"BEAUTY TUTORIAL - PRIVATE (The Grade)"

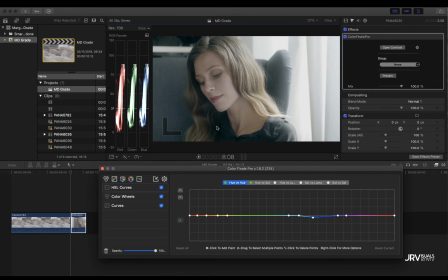You are creating, you know, a mood, a look, and you remember from the PDF that we wanted like healthy skins, but earthy tones like blues, green from, you know, water, skies, nature, all these things,
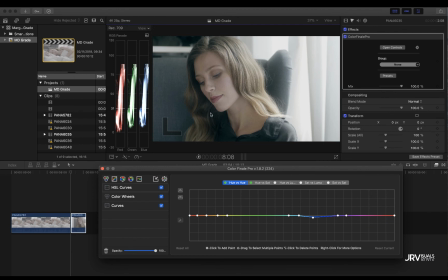you know. So I think that's good how it is now. One point here is to see that you have clipping highlights here, and some technical people will tell you that everything that clips on the image has to be at 100%.
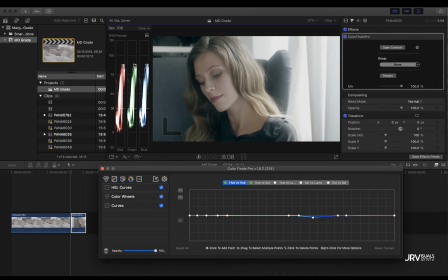Well, I don't think so, because I have been like watching and analyzing even Hollywood films, and sometimes they don't go to the 100 range, you know. You can leave space here if you feel that your image is going to become super
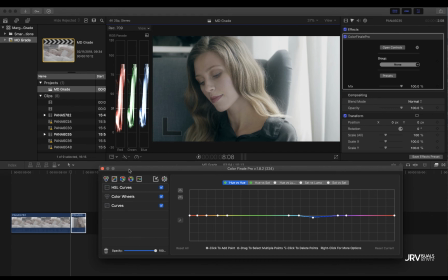bright and you don't want that mood, you know, because you are always playing with your viewers' eyes and attention. You don't want to fatigue their eyes, you know, so to say. So imagine that we go technical here,
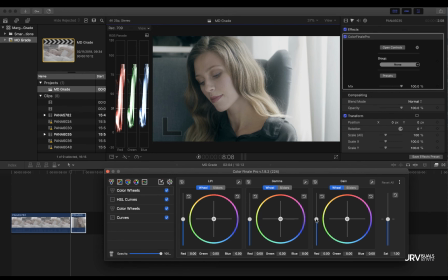we add a color wheel and we take our gain to 100. But for me it's like more video-ish, you know, because it's already, you know, that we don't have a lot of dynamic range with the GH5.
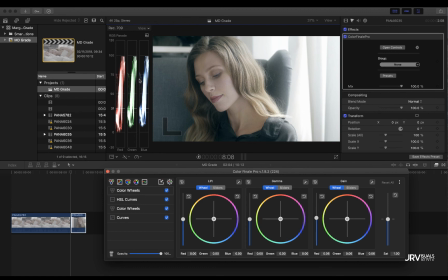So for me, taking it to the 100% point is like telling, hey, I'm using a video camera. It's like super obvious. So I like to stay below because your eyes have more difficult to see the clipping.
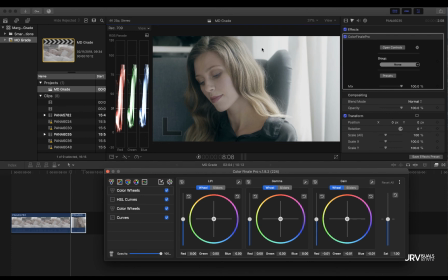Your eyes don't go directly to the curtains, you know. So for me, I would delete this layer. As you see here, things that happened when touching everything
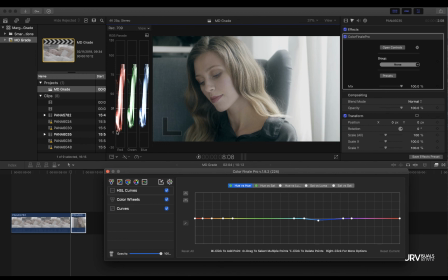is that our reds are low on the scale here because we raised the greens and the blues. So in the shadow part of the image we have less red,
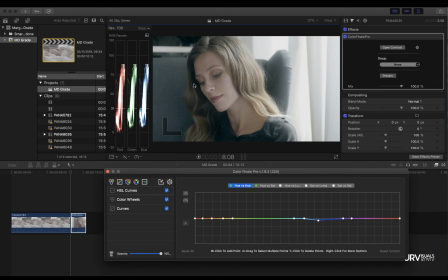but in the middle tones we have super healthy skin tones in her face. So I think that was all for this commercial. It was super simple, great.
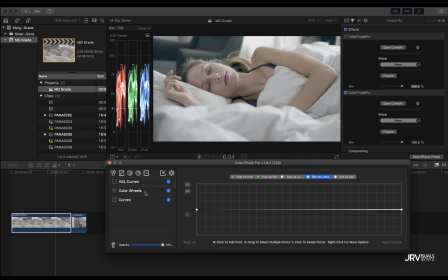So you copy paste and you see that you can play with the contrast here and make it similar to the other.
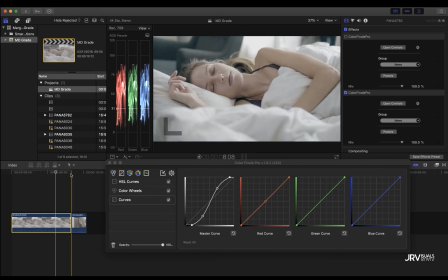to the other images, the other shots, because what you want in the end is consistency and continuity with every shot.
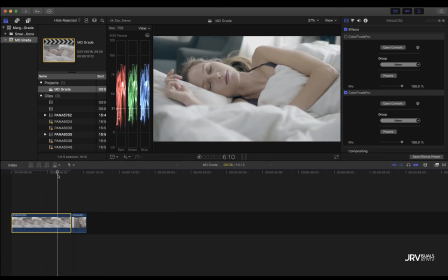So after this, you can always export your LUT here with Color Finale, but this was super specific LUT.
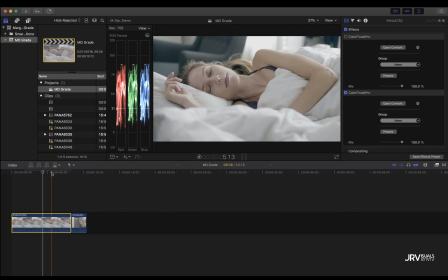We're including the LUT and the final result. Maybe in your screen you don't appreciate the exact final look because of the compression of this screen, but you will have the LUT to play with it.
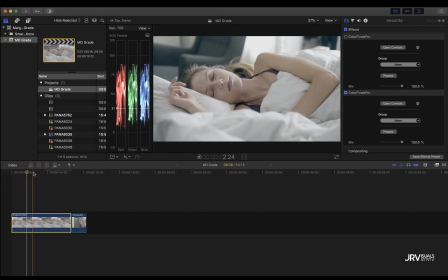But now you know how it was created, more or less, because I'm approaching what I remember from that.
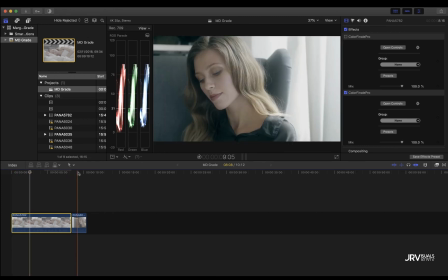But it's pretty similar, and I remember it was the approach for the commercial. So I hope that you had a clear insight of everything now, because we have talked about all the aspects except the edit, because the edit was super simple.
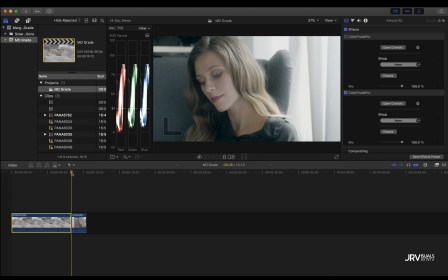It was like taking the best moments, the best actions, and making them flow with the music. So it was super simple edit.